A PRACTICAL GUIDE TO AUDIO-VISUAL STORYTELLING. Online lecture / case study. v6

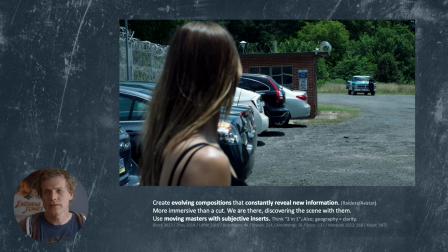16:15 So for this reason, long takes actually can be much better, because every time you cut, the brain says to you, I'm watching something that's been edited. But there is a fine line here, because if you keep going too long in the long cuts,
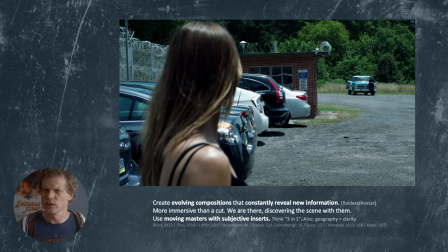16:32 you can start feeling that, ooh, I'm watching a long take, and then you're also falling out of the story. Which is why I think Steven Spielberg is one of the people who do this best, because he does a lot of moving masters and evolving compositions that have subjective inserts inside them, so you get the best of both worlds at the same time.
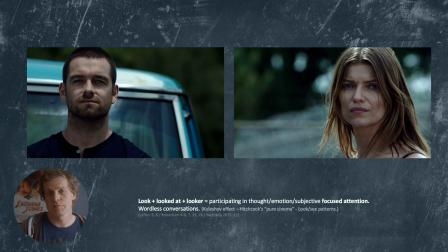16:52 And then we get this matching look-see pattern, which not only gives him importance, because he now has the same occupies the same amount of space of the frame as her, but it's implying a connection,
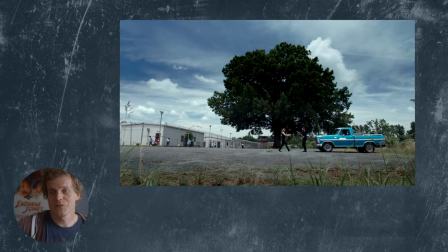17:06 a wordless conversation, if you will. And then we get this shot, which stands out like a sore thumb, and we're now on a wide lens. There's lots and lots of air for the first time, and the tree, this organic shape, takes on the center.
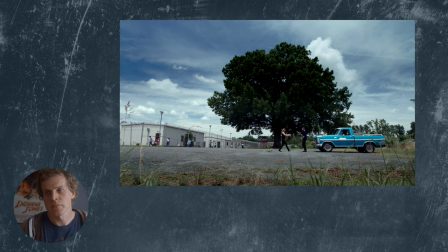17:20 And the slow motion emphasizes how they run towards each other. And so we're very clearly using symbols and metaphors here. And we're using the surroundings to tell you something about how they feel.
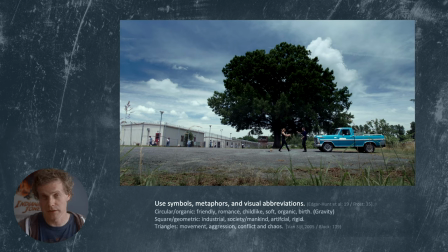17:35 We could very easily have framed the prison, but no, we're choosing the tree because it's representing how she's feeling now that she's finally outside of prison.
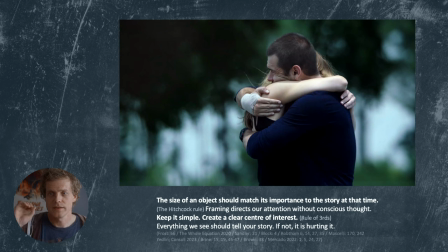17:47 And then we cut even closer into the hug, emphasizing the importance of it even more. But if you notice, both of these shots are observational. We are inside.
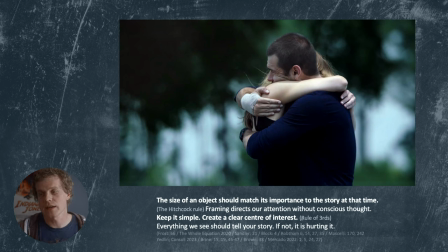18:01 We're not inside the scene at all. We are observing it from outside, which ties very clearly to this next shot,
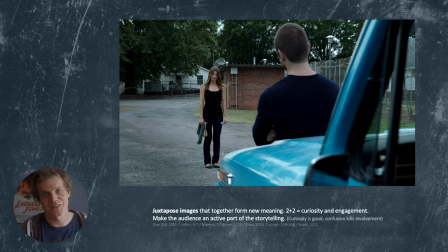18:09 which is the best example of juxtaposition that I have ever seen, because the juxtaposition of what they want and reality hurts so bad.
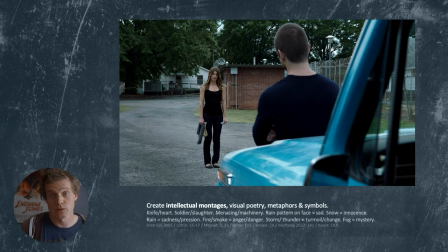18:22 And this goes beyond normal juxtaposition and takes us into intellectual montages, which is something that Sergei Eisenstein wrote about like in the 20s, which is when his famous example was cutting between workers who were striking and being hit by the police, cutting that together with
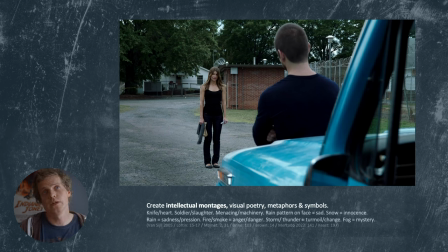18:45 cows being slaughtered, and then how you interpret a third meaning about the images based on that. That's exactly what's going on here. It's somebody call it visual intellectual montage. Some people call it visual poetry. It's definitely a metaphor.
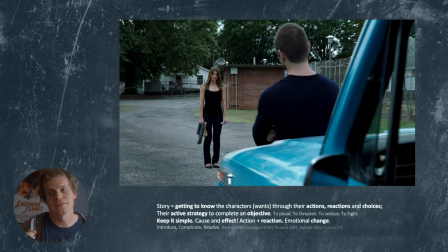19:04 But we're using the images to get to know the character's wants, right? We feel their want and see it and experience it. And when you cut to reality, it hurts us as viewers.
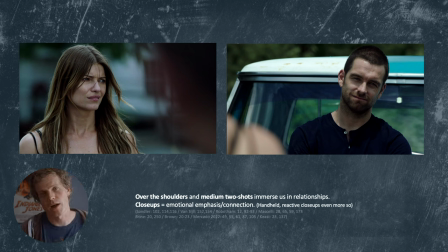19:20 And then we go to a couple of over the shoulders, and we've already talked about why over the shoulders is one of the most immersive ways to shoot a conversation. But I just wanted to bring it up again.
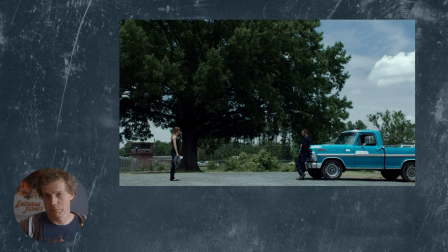19:35 And then we go back to our observational mode. But if you notice, because the image is cropped in this way, the tree, the organic shape that was feeling so good a moment ago, is now a black cloud hanging over them, big and oppressive.
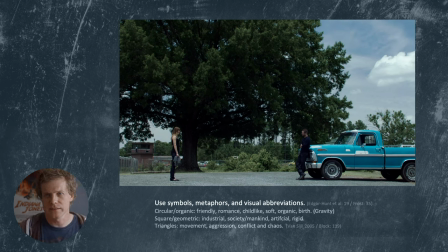19:52 And the physical space between them is representing the emotional divide between the characters.
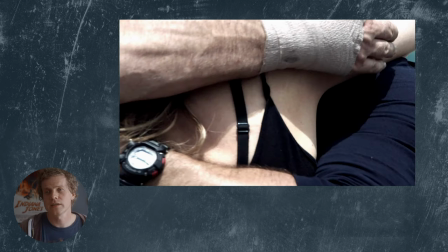20:00 And then the look-see pattern starts connecting the hug, not just with her close-up,
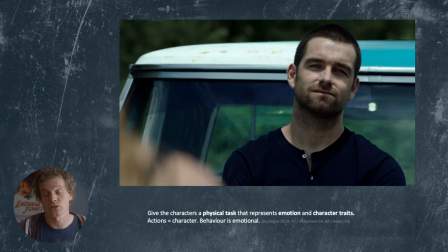20:05 but with his close-up, saying that it's a shared emotion, it's a joint want and a joint feeling.
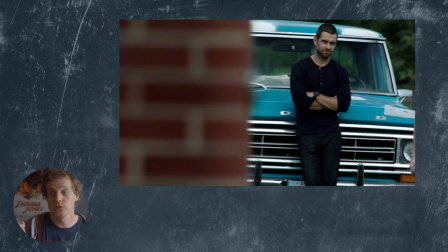20:12 And then we do some jump cuts.
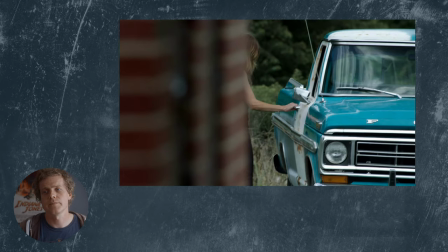20:15 And jump cuts are used to create a sense of urgency or something uncomfortable.